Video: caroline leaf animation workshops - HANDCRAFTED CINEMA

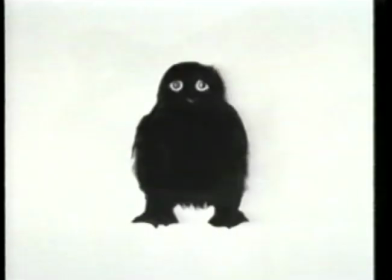300s
I feel that there's a lot of expression that you can have in the eyes. It's not just the eye, you need probably the eyebrow or something around the eye as well so that you can
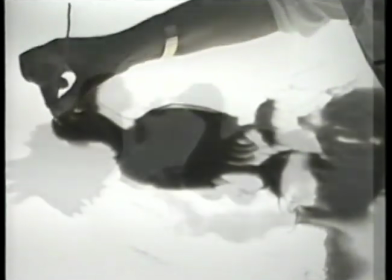311s
give emotion and feeling. I probably haven't planned precisely what the speed would be, but I decide according to the size and the frame, I guess, what the increment would be.
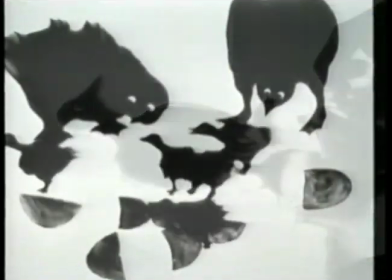325s
I sort of know how large an increment will seem like a very fast movement. It's not really exact how I do it.
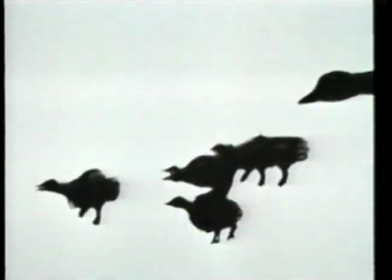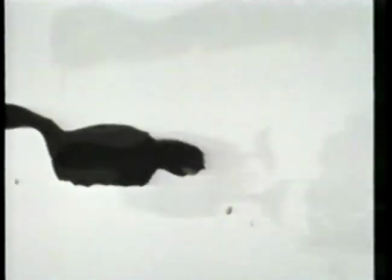338s
Once I start a film at one scale, I continue it. With the sand, it's probably about like this. With very fine sand, you could work smaller, maybe a little bit. On this plexiglass, it's jumping around a bit. And when I work on white glass, it seems to give a sharper line. It's a little bit more in control. But I always use my fingers and the pipe cleaner.
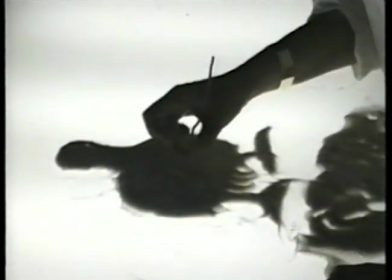363s
The pipe cleaner is to make lines inside the shape. When
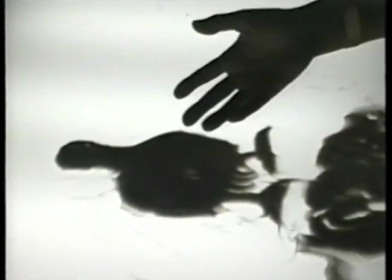370s
I was working with Peter and the Wolf, I was just concerned with these black and white shapes in the silhouette.
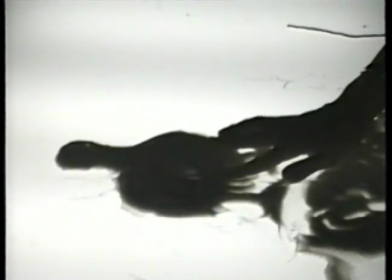375s
Then I began, by the time I did the Kafka film, I started to play with the density of the sand, because it's actually translucent material.
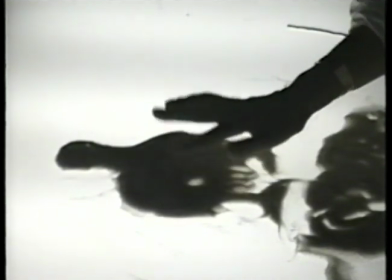384s
I did the owl's feathers by pressing like this.
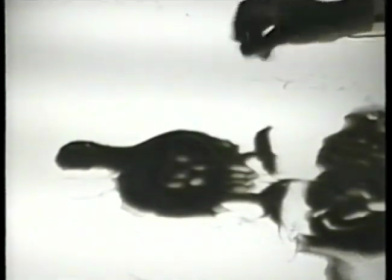391s
And you can do nice textures if you blow on it.
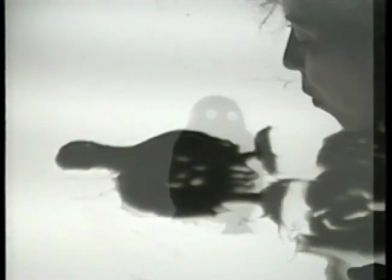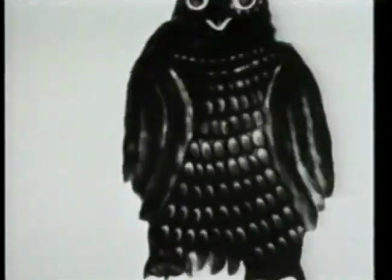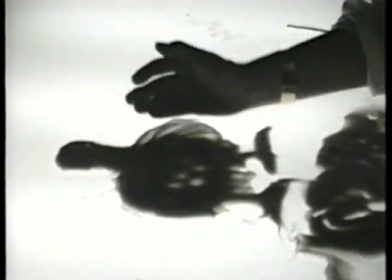404s
I learned that her wings could be like this, or I started to use things like a fork.
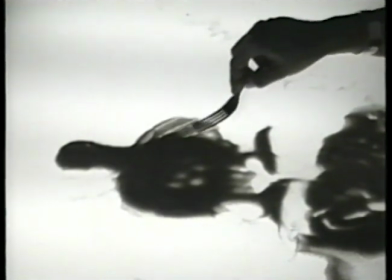413s
Terrible sound, but you can get interesting textures,
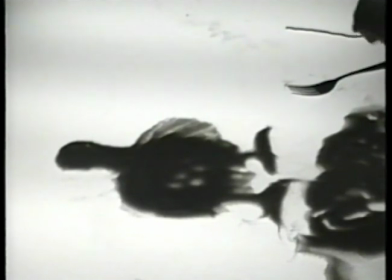419s
and also blow those, or the comb.
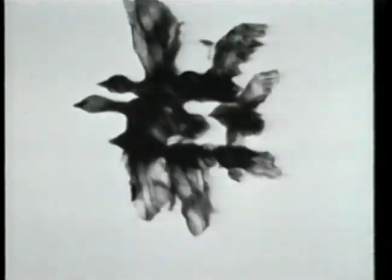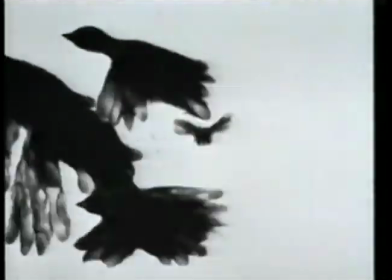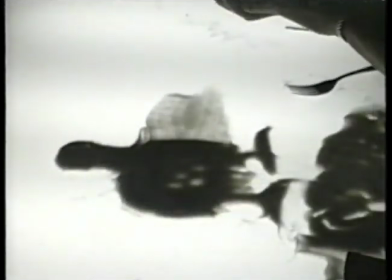434s
In the Kafka film, I used this stamp
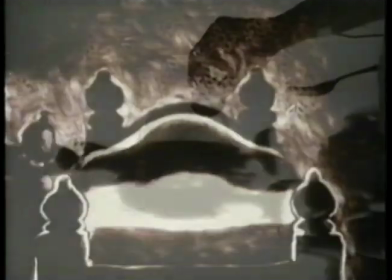440s
to make wallpaper textures. But I think you could press coins in.
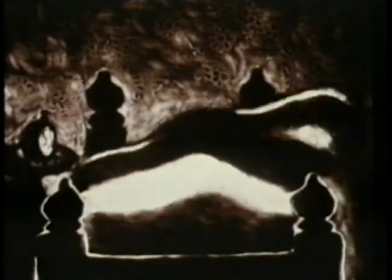447s
You could do a lot of things, and you can make movement.
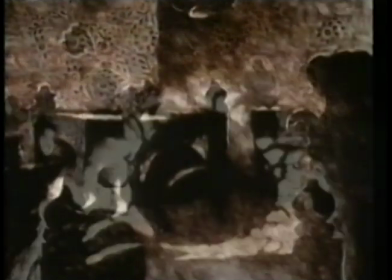452s
I could animate this shape
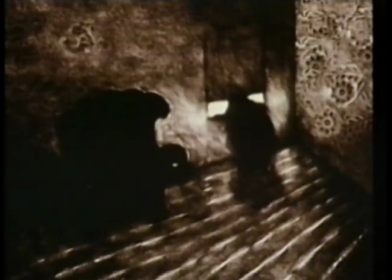456s
to suggest the inside of the beetle, his humanity. In the scene where he's rocking at the window back and forth.
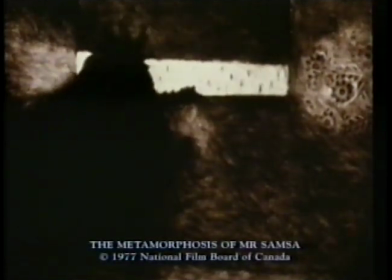464s
You've seen the film, so you might remember. And there's rain coming down. The rain, I thought, would suggest his sadness or his tears, loneliness. There's a quick little shot of him in an armchair smoking. This is something very human to do.
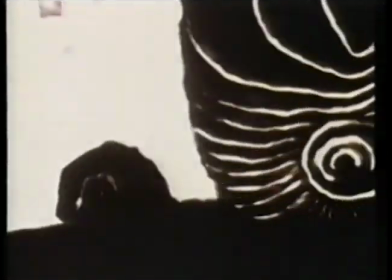480s
I show that he's drawn to music. The violin that his sister plays at the end pulls him towards the door.
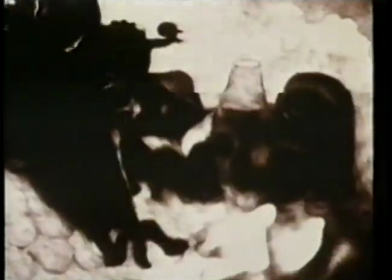488s
And these are all details that were in the Kafka story, but I reshuffled them and gave them a different emphasis.
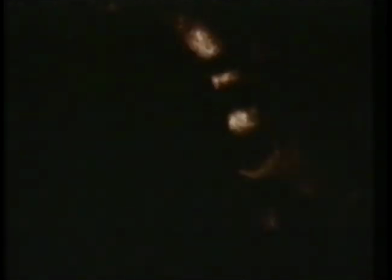494s
My last shot of the film, actually, I tried visually to show the exterior of the beetle,
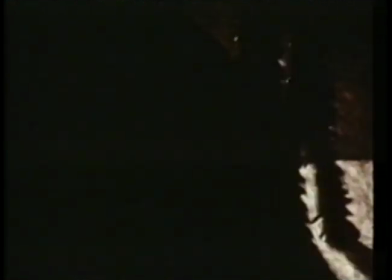500s
pan around these rather hideous legs, but we come into a human ear, and I wanted, in that way,
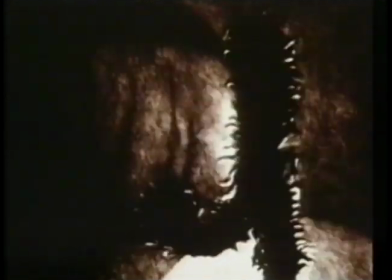506s
visually to show the two parts of this beetle, his human side and his monster side.
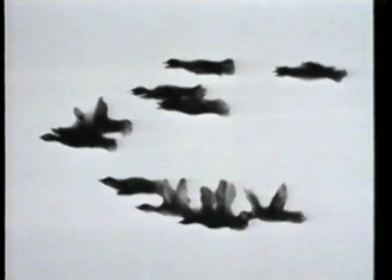516s
In The Owl Who Married a Goose, the geese fly into a lake.
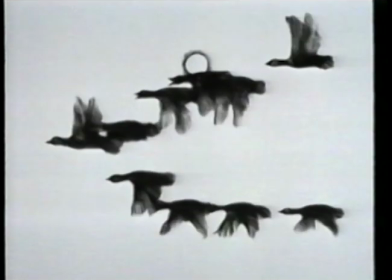520s
Then they come to at night a lake, which is down below,
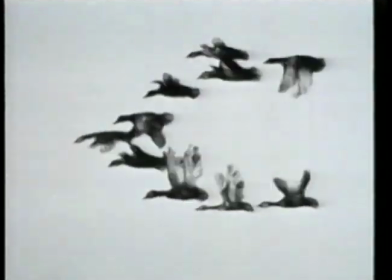527s
and then the lake gets larger and larger and larger, and it fills the screen and becomes the night.
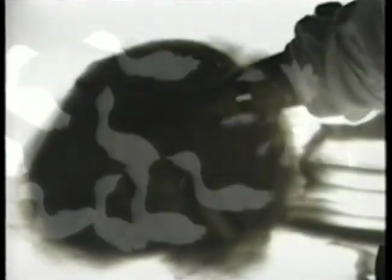535s
And then it's beautiful, the kind of transparencies that you get.